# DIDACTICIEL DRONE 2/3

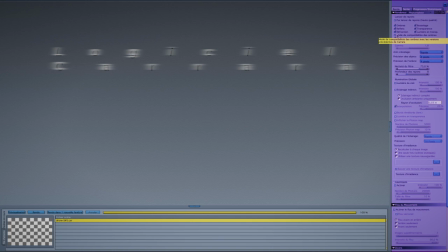(0:11)
Bonjour. Donc, nous revoici pour le didacticiel concernant un drone qui vole. Donc, la première partie est faite en 3D. Là aussi, c'est la 3D. Mais ce sera la partie du rendu et de l'éclairage.
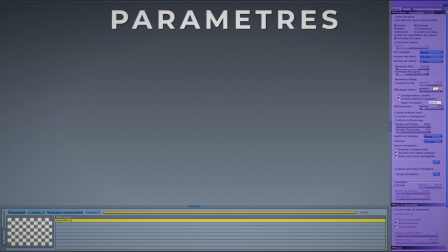(0:26)
Sur le panneau de droite, je fais mes réglages et j'ai choisi la technique du ray tracing, qui est une technique prisée pour les jeux vidéo. Actuellement, c'est ce qui permet d'avoir le meilleur ratio entre la qualité et les temps de rendu.
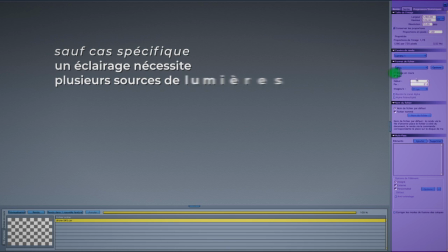(0:42)
Pour les connaisseurs, je porte une attention particulière sur l'aliasing et je mets 20% d'occlusion ambiante,
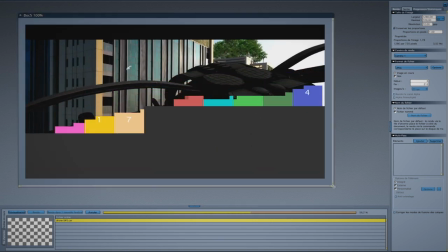(0:50)
c'est-à-dire que les rayons qui vont frapper les objets vont rebondir un petit peu plus et éclairer notamment les zones qui sont un peu trop dans l'ombre.
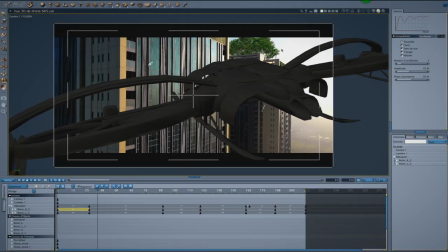(0:59)
Je viens de faire un premier test de rendu et il faut absolument paramétrer les lumières.
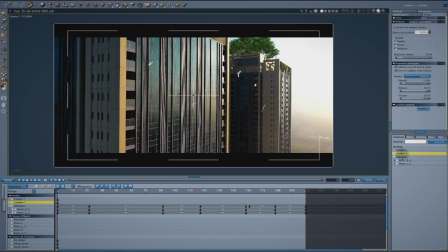(1:06)
Et je commence par la lumière principale qui est censée être le soleil en fait.
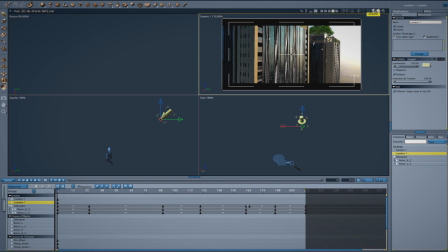(1:13)
C'est un simple spot dont je choisis la couleur par rapport à l'image de fond,
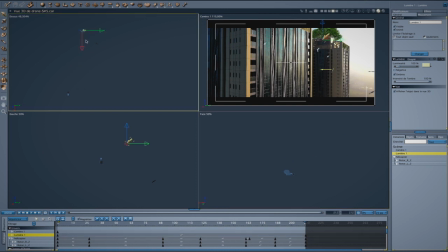(1:19)
qui me donne des indications, et aussi où se trouve le soleil, globalement, à peu près. Et donc là, je déplace, effectivement, je me vois déplacer le spot, mais aussi je donne une petite fonction de visée pour que ce spot vise systématiquement le drone.
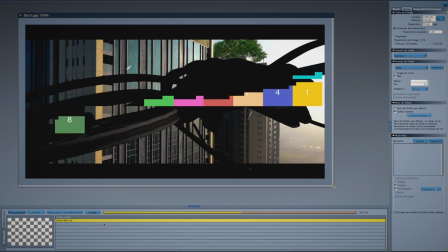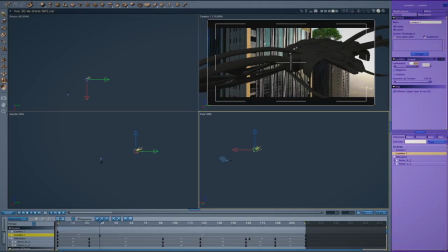(1:43)
La lumière, c'est assez technique et on est quand même obligé de faire par tâtonnement.
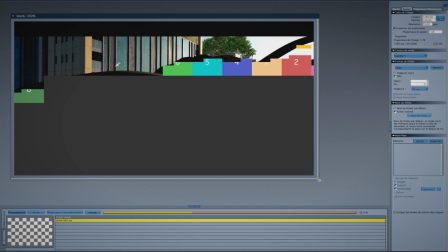(1:49)
Et donc, souvent, il y a plusieurs pré-rendus afin de trouver la solution qui vous paraît la meilleure.
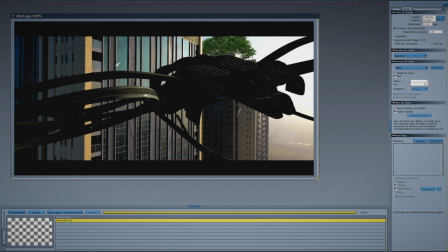(2:00)
Pour éviter une lumière trop dure sur le haut, j'ajoute une ampoule donc, qui va éclairer dans toutes les directions.
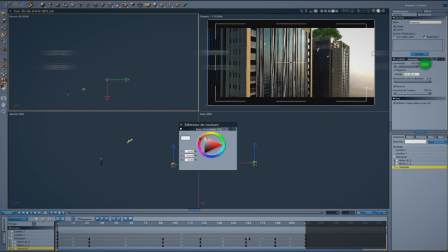(2:08)
Et je la glisse dans l'arborescence du drone, de façon à ce que cette ampoule soit comme aimantée par les mouvements du drone.
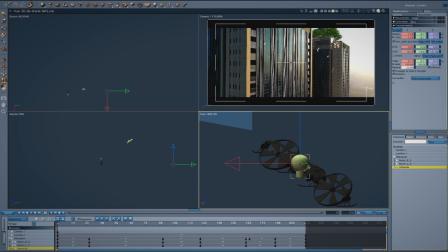(2:20)
Le spectateur verra essentiellement l'arrière du drone, et donc il faut impérativement l'éclairer, et c'est à ça que va servir cette ampoule aussi.
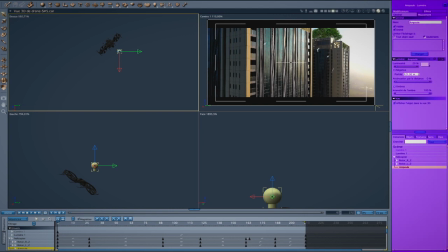(2:36)
À nouveau, l'apport de ce nouvel éclairage va réclamer plusieurs tentatives,
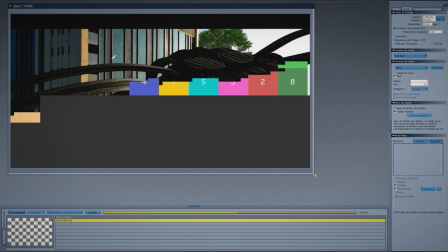(2:41)
plusieurs essais pour trouver le réglage le plus approprié possible.
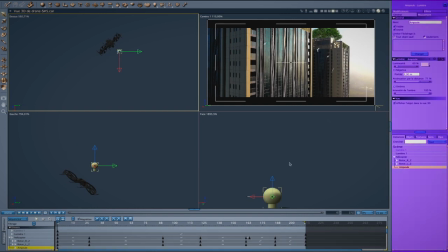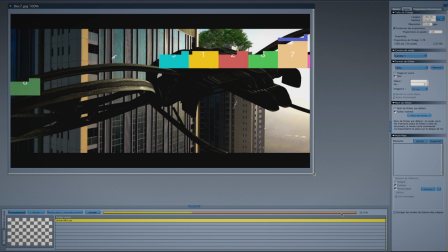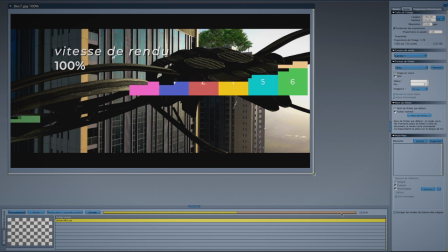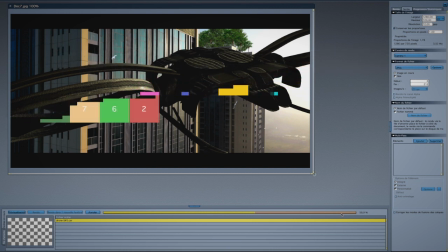(3:02)
Voilà, celui-ci semble être le bon.
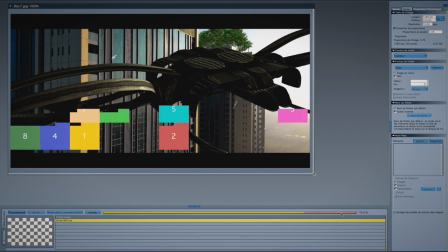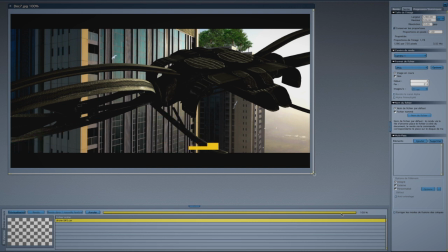(3:09)
Passons à l'export.
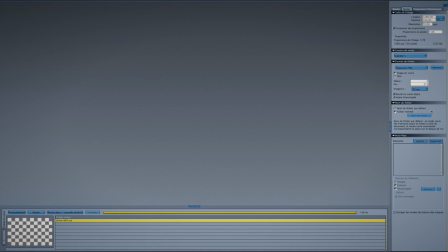(3:11)
Dans ce cas, il s'agit d'une séquence PNG qui va pouvoir me préserver la couche alpha, c'est-à-dire la transparence. Je n'aurai que le drone. Cette fois, c'est particulier, c'est caractéristique de la 3D. Quand on fait une image, on peut faire des passes. Dans certains logiciels, ça s'appelle des buffers.
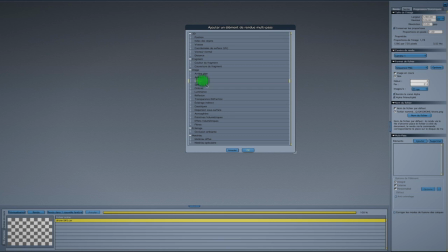(3:31)
Des passes, c'est-à-dire que par exemple, il va vous dire je fais le rendu, mais que les lumières, je fais les rendus, mais que la texture, je fais les rendus, mais que la transparence, je fais les rendus, mais que les ombres, etc.
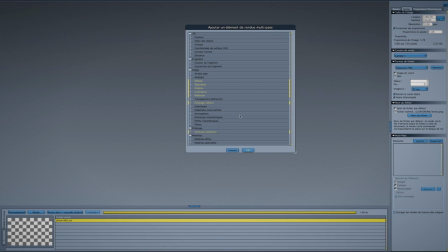(3:44)
Et en fait, ça sert lorsqu'on fait du compositing, c'est-à-dire des logiciels comme After Effects, Motion Sync, Nuke, Natron, etc.
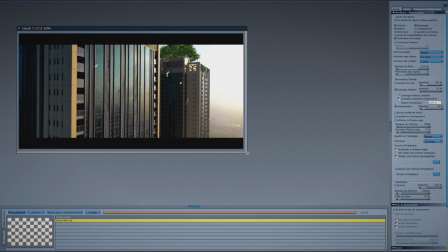(3:55)
Maintenant, le rendu de l'ensemble du film est lancé, ce qui devrait représenter 300 ou 400 images. Là, c'est très accéléré.
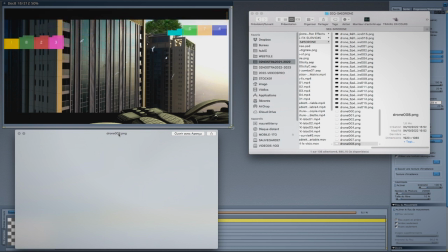(4:08)
À la vitesse normale, nous voyons en haut à gauche le rendu en train de se dérouler, donc le drone arrive.